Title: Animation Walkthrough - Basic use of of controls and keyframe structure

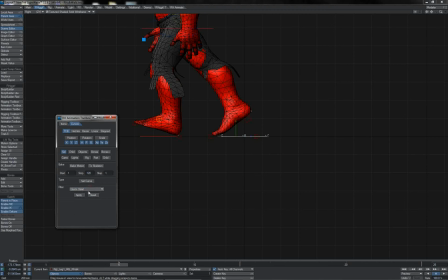Just quick clean that so as it flattens the hold for us. And we see that without having to actually perform any kind of keyframe animation on the foot at all there, it does the lift for us. Our foot system is handling that automatically. Seems pretty good, so we'll try the same here on the other foot.
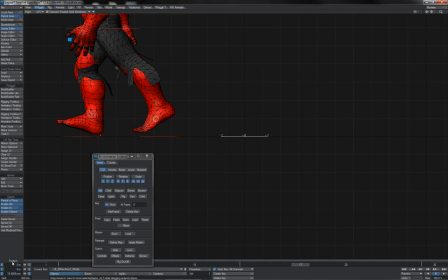Copy your pose, jump forward ahead, paste it, make sure that our little foot controller there is at zero at that same point. Quick clean it to keep the flat hold like that. And there we go. We see that the feet peel themselves off in that way as he takes each step.
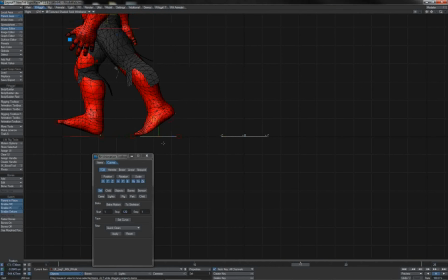All we have to do is a single hold keyframe on the actual main null itself.
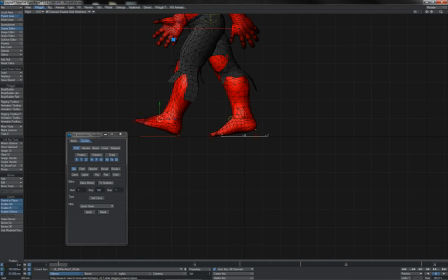Now I had just roughly positioned this up to give the contact point before the foot comes down. So of course we want to fix that. So let's just jump one, two frames ought to be enough. can just pop that back to zero there. Again, we see it doing a little bounce, a little quick clean.
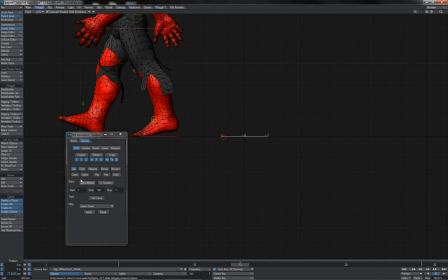Can grab the other reverse foot controller there, again, 1, 2, pop it back to zero, quick clean it. You'll notice that I am quick cleaning after every single move of an item here. Often you wouldn't do that. You'd know the keys that you were going to be laying down, and of course you'd lay them in and then you just quick clean them on bulk.
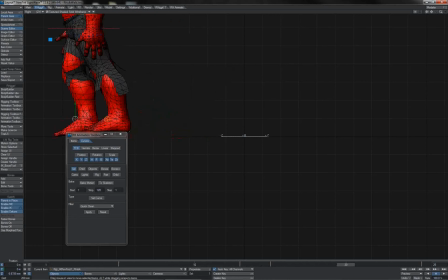I'm just doing it for the purpose of demonstration in this instance. But we can see that, like that, with very few keyframes, just the operation of the foot system itself, we are getting pretty good footstep action.
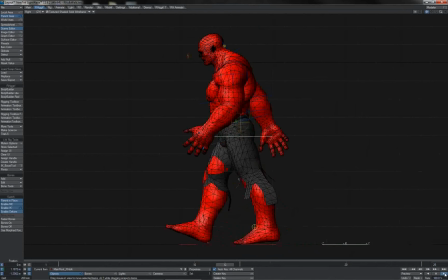We're just centering on the root there to watch it, and we can see him going along producing that kind of motion. So what about the hip itself? At the minute, that's just coming along nice and flat, very dull and boring.
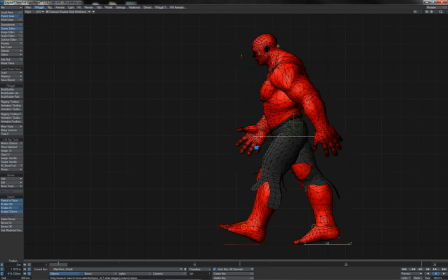Obviously that would normally move up and down. So we can simply just lift from here. So at this point we can lift him up and come up to there, and he'll walk over, come to here, the contact point,
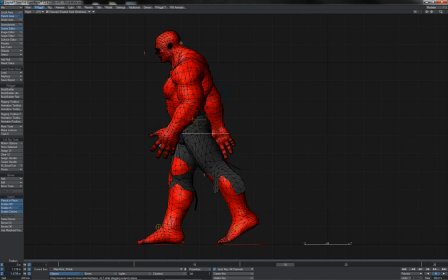and perhaps 3 frames after that we have him sort of plop down a little bit as the leg takes the weight perhaps.
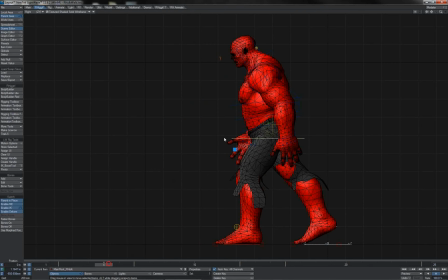Of course we replicate that over here. That means he's only got a 2-frame lift, so I am just going to shove that across.
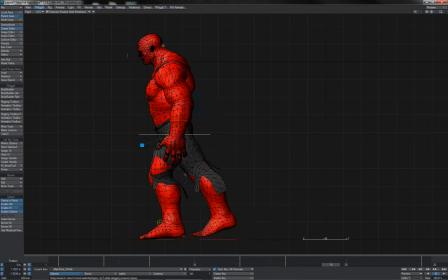Perhaps 7 is more ideal. And so the same on the other side of the cycle.
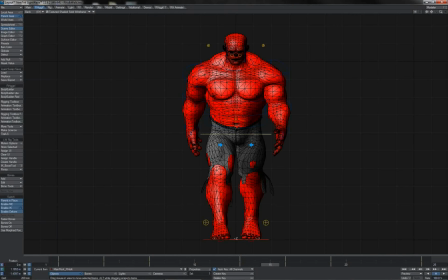We'll just let him lift up a little there. Okay, there we go. We also want some side-to-side action as the character walks along. You know, his weight will shift from one foot to the next like this.
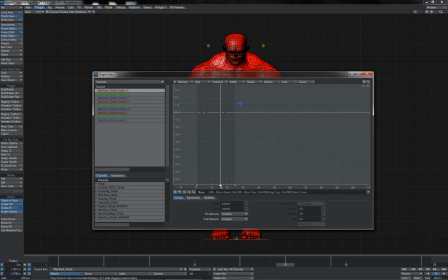Of course, if we look at the x-axis here, we see that whilst I was keying the up-down motion on Y there, I've created a bunch of 0 keyframes on the X. We can fix that, of course, by just doing a quick clean. That, of course, has now deleted those keys on the X since they were all constant.
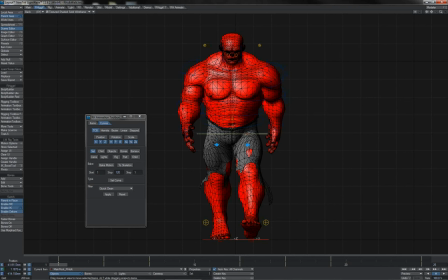And so we can just start shifting him side to side ever so slightly like this. And of course, our 2 pieces of animation are not interfering with one another. That being, of course, the animation on the Y channel and the animation here on the X channel.
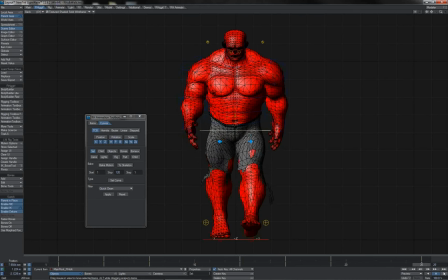There we go, one side and the next, plop, plop, plop, doing the little side-to-side thing there. Of course, his hips will also swing as he's going along. We can just quick clean off his main root there again to ensure that he is indeed cleaned up on the bank,
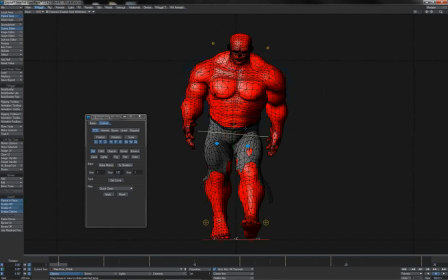so we haven't got a bunch of 0 keyframes caused by having the all channels auto key here. So there we go, tip that way here, over at that point. He's up on that side here, still mostly up there until he pops over like this. So there we go, it's got the side-to-side action of the hip there.
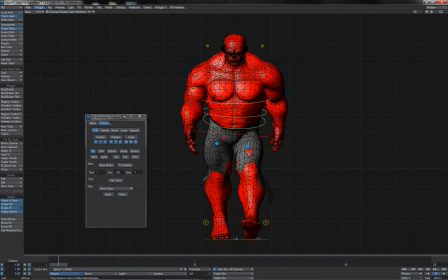And of course, his body is now bobbing around, so we'd want to start counteracting that motion on the upper body. There we go, so we're getting the stepping action walking around like this. Hips are doing a swing and a tilt, a shift,
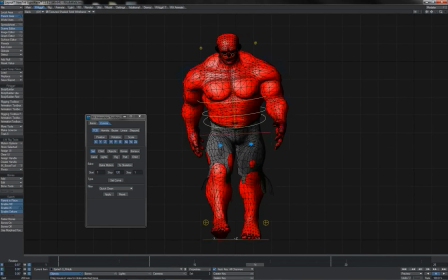and of course the upper body is counteracting and the feet are acting in place and everything's seemingly okay.